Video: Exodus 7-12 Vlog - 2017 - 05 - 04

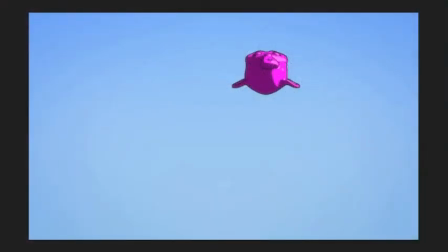[0:07]
Good day everyone and welcome to another vlog for the Exodus 7 to 12K JV project. Now as you can see, this little purple monkey is absolutely not part of Exodus, but it does serve to explain something God had me work on yesterday specifically,
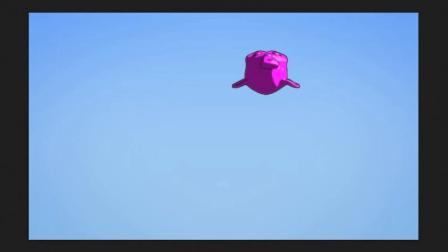[0:24]
talking about animation in general as it relates to anime. Now anime has a bunch of stuff going on the screen at the exact same time, but they are generally at differing frame rates. Now, some of the reasons are purely because of the workflow. Actually, most of the reasons are purely because of the workflow.
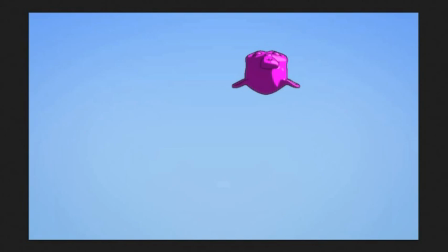[0:44]
But one of the main reasons it has such varying frame rates is because of time constraints and budget. Now, because of time constraints and budget, they use various kinds of means in order to produce shots that would otherwise be technically impossible.
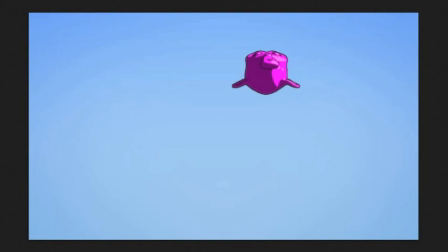[1:03]
For example, in a 2D space, you don't have much of a camera to work with. You have to draw everything as if there is a camera.
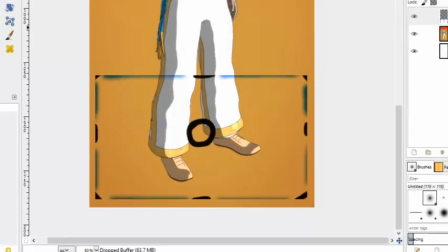[1:13]
So what they sometimes do is they use something like this,
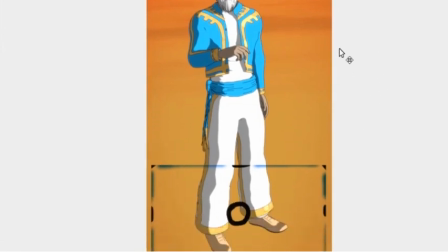[1:18]
where they would do a whole frame that's a lot larger than what the camera does,
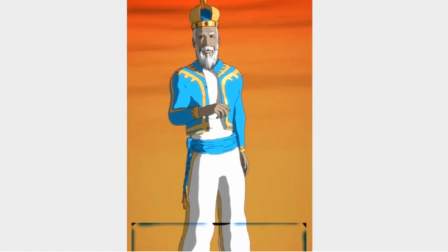[1:23]
but all it does is it's filling in the entire space where the camera will be going.
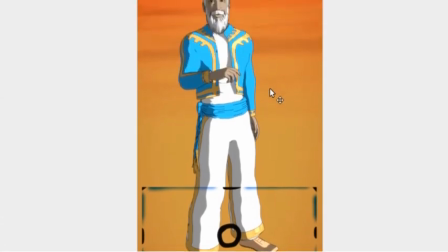[1:29]
So let's say in this case we had like this panning shot that goes, reveals Mordecai,
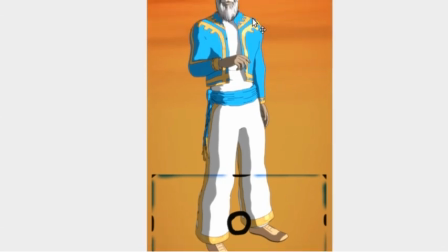[1:36]
So what they would do is they would animate him, his typical 12 frames per second or whatever the case might be for this situation.
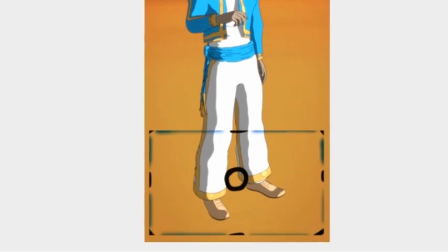[1:42]
And then they would, in post-production, technically post-production, they would then move the frame across the image all the way up to his face right there.
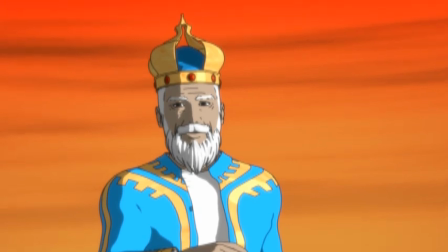[1:55]
And then they would kind of stop there, or the shot will be a continuous movement of the camera and then transition to something else.
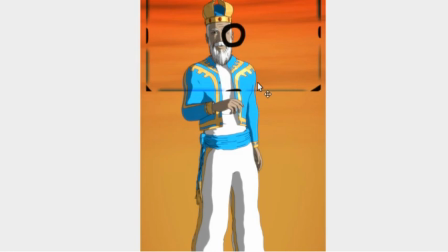[2:04]
So this allows them to use a lower frame rate while still being able to use a very smooth camera motion. Otherwise, it would be technically a nightmare.
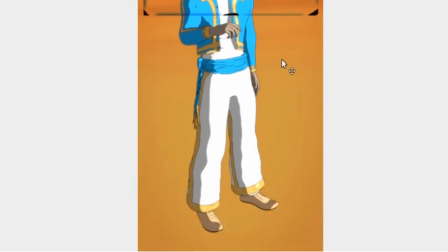[2:16]
It would be absolutely a nightmare to try and animate it frame by frame without doing, the whole panning situation.
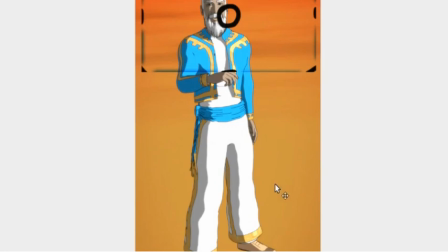[2:24]
So what we struggle with in 3D when it comes to these differing frame rates is a flicker problem.
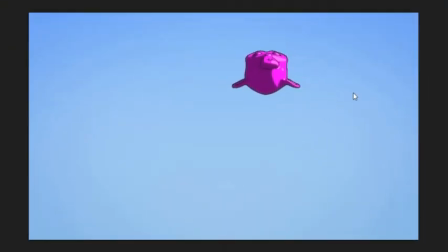[2:32]
So let's get into that quickly. So this will be an example of a normal full animation at 30 frames per second, no trickery or whatever the case might be. As you can see, it's super smooth, very accurate.
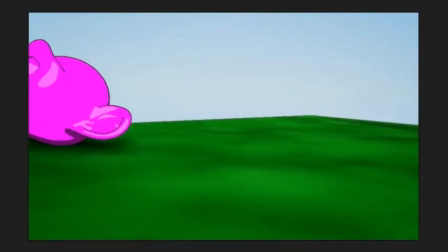[2:49]
It doesn't really have that
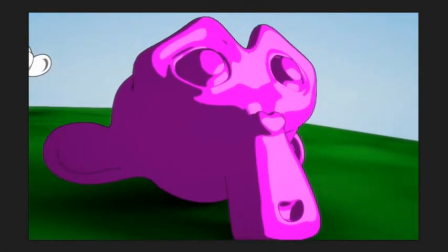[2:53]
kind of feel that you're technically looking for when you're going for an anime look in 3D.
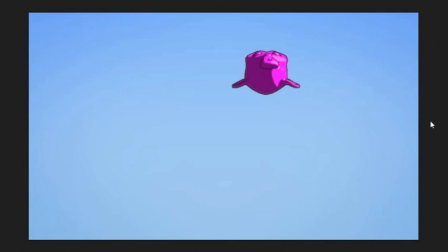[3:03]
This one, on the other hand, is what happens if you reduce your overall frame rate for the entire animation.
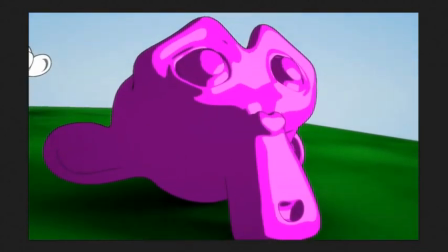[3:12]
This one runs at about 15 frames per second, possibly a little bit less.
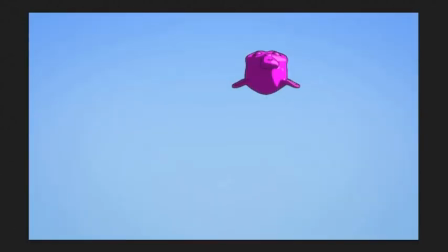[3:17]
Not exactly sure what the stepped interpolation would do to it.
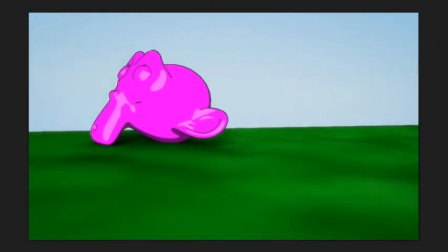[3:24]
My guess is if it's 2, it means 2 frames. But it does move a little bit slow for 15 frames per second.
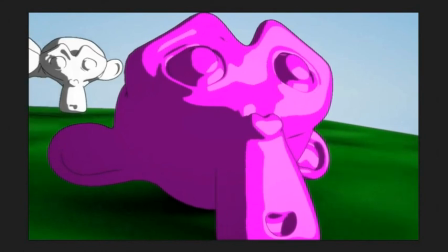[3:32]
This looks more like 10 or so.
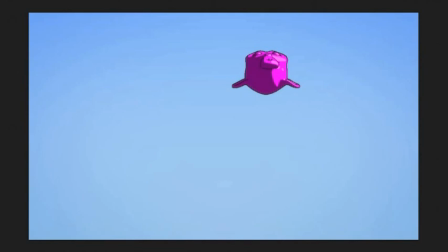[3:37]
And this is what happens if you don't do what I'm about to show you guys. If you only step your character, but you do not control your character's animation in relation to the camera.
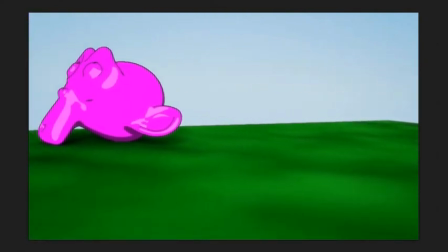[3:53]
It flickers like crazy. Now the reason it flickers like crazy is because the camera is moving smoothly and the character is not.
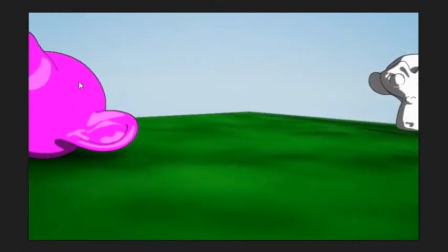[4:02]
So what happens is it does this jiggle because the camera moves it back while it stutters,
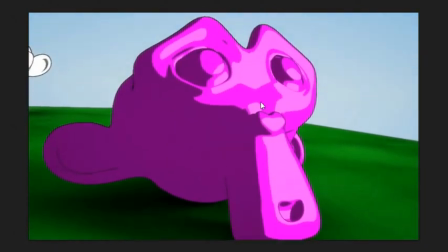[4:09]
and it moves it forward, and the camera moves it back, and it moves forward, and the camera moves it back.